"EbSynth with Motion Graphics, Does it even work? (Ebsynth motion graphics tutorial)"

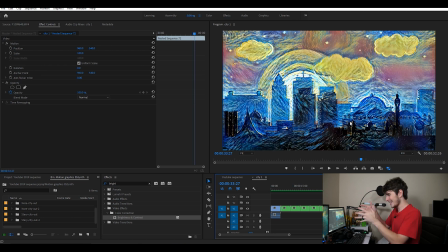495s
How can we make those two, which had the good beginning and bad ending, and combine them with the bad beginning and good ending? Well, that's actually why we use multiple keyframes here so I can show you guys how to do that and how I would practically do it because before my other videos I had no practical need to do any of that one keyframe did everything I needed to do but with this one I actually
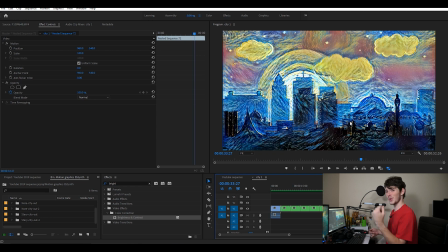515s
had to learn and go out and trigger out try and figure out how to do this so we're gonna show you guys right now so these are
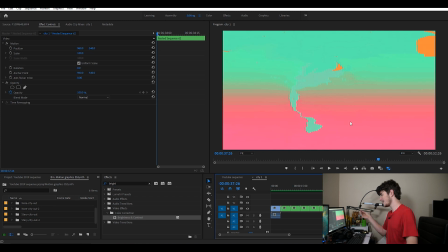522s
the finished products of what I did with them the backgrounds in the very beginning are gonna be a little funky just because that's honestly just all new information that I didn't do anything about I could have used three keyframes and done this even better but I'm I'm lazy and I didn't and I decided not to so here's the first with Miami Vice
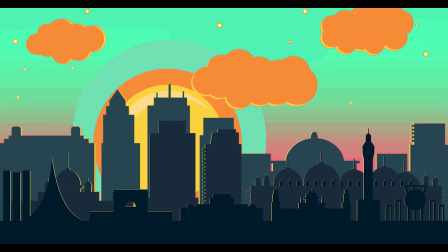538s
look which there's a pretty clean transition in there
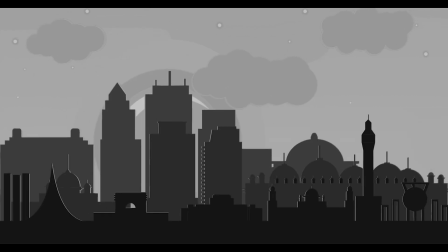543s
and then from there is the Noir and
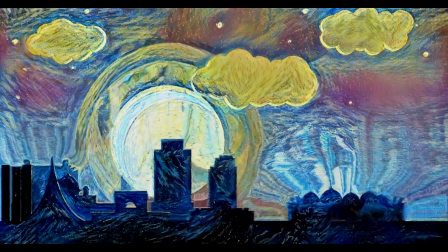548s
I think this just made it even better the Starry Night which I just think looks absolutely
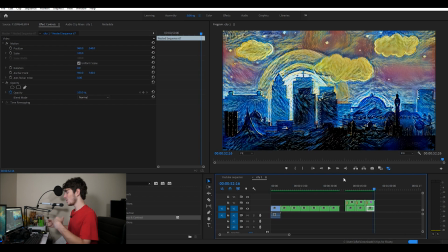554s
amazing from there so let's just zoom in I'll break it down just a bit more.
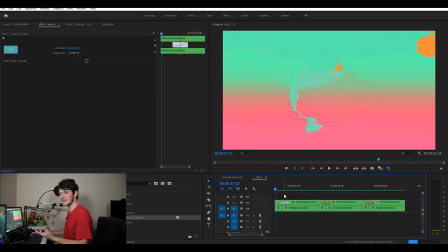559s
So going back to the Miami Vice. In between each of these little sections, I have it crossed this off to kind of fade them into each other.
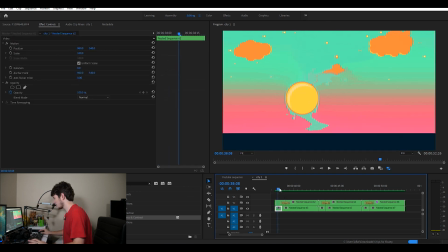567s
So the first Miami Vice had a really good intro, but a bad building. So from there, the main goal is trying to add the definition back to the buildings while also minimizing the background blurring and contortion. So what I did was I just cut it a little bit earlier. I think I did it.
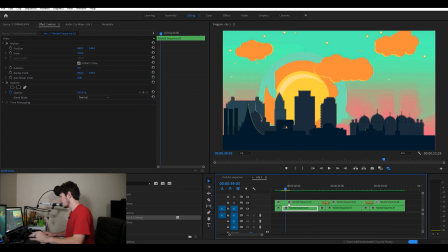586s
Yeah, I went a little bit further into the actual buildings coming up and you can actually see the defining cut between them right there that's because as the buildings were coming up in the second keyframe or the second keyframed one it still just sorted the background just a little bit more than I
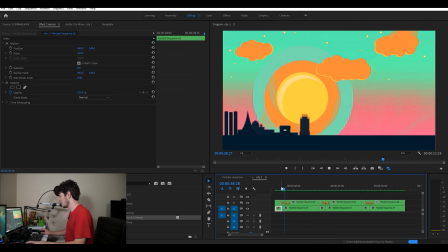602s
liked so after I put in the default transition which is my cross dissolve there's a little bit of lack of detail in the buildings coming up but it slowly disappears and adds the full detail whereas the background just kind of goes without its bad blur and completely avoids I think butchering this explanation
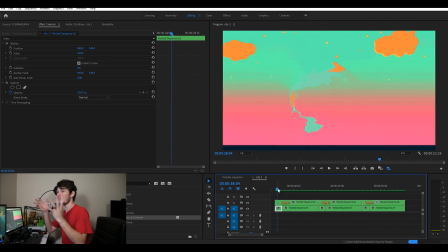619s
but that's the only way I can really get it across here. The dissolve makes the two downsides of the different keyframes minimal while only highlighting the upsides essentially and I just think it works
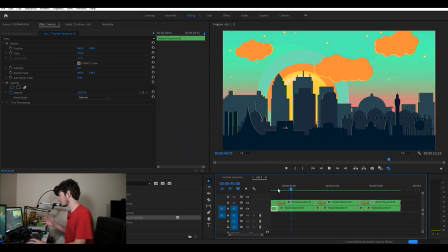632s
really well together especially with eb synth here and the Noir one actually wasn't all that bad with the transition there was almost no recutting needed because it all with there not
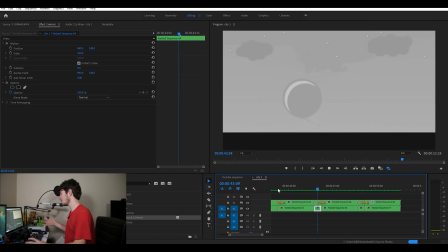642s
being any massively defining colors there wasn't anything to really fight through and it just looks really freaking good whereas with the Vincent
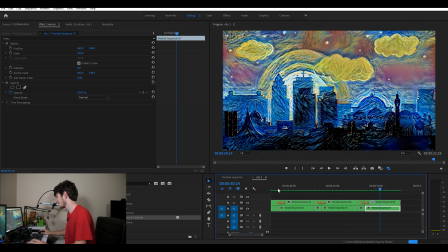651s
van Gogh one there's a bit of a color shift there's a brightness shift which I think worked really well especially with the city coming in which you'd have lights in the
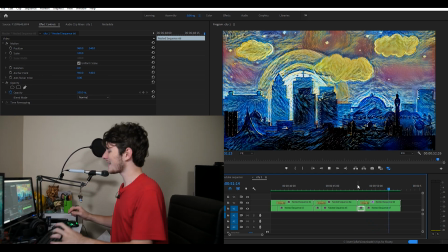660s
city which would light things up and I just really loved the way that looks I didn't I don't have anything else to say about the Vincent van
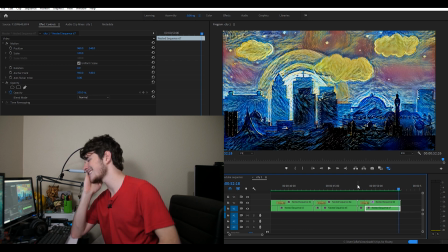666s
Gogh one other than I just absolutely loved it it just looks so nice this is everything I love about Eevee synth and everything I love and hope for with the software just to create amazing stuff like this and ah god i love it all i love everything about this especially the
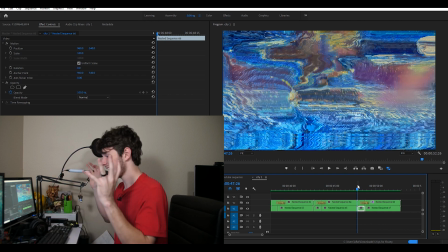682s
vince van go effect like you can change the colors of your motion graphics in after effects and you can change all the like the style of motion graphics
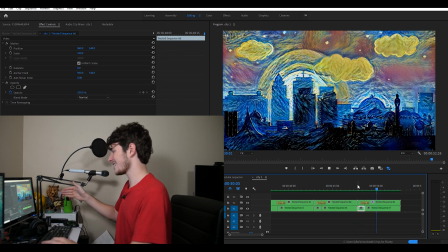691s
but you can't add a style like this very easily in after effects like especially with the movement and the way it looks and everything how it flows together and how it just bends with itself is just so pretty and so nice and i love everything about eb synth of this ah god i'm
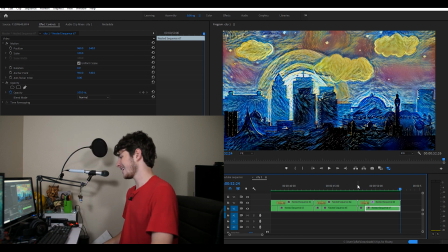709s
gushing right now but it's so good i love a real bit of it so yes eb synth can in fact be used with motion graphics and motion graphics excel with eb synth like it should especially when you're doing a style transfer something like the vincent van go effects or deep dream generator or
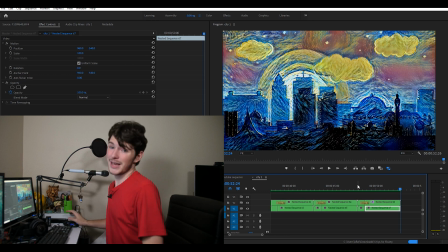727s
anything like that crazy and that out there whereas with basic color corrections or basic color changes it kind of
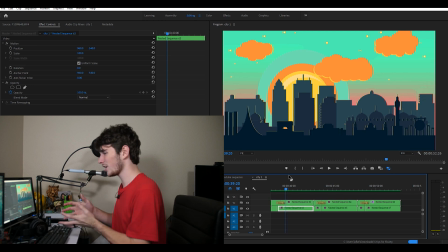734s
falls apart a little bit but honestly at the end of the day if you're doing it for those color schemes the only thing I can think of that you would need it is if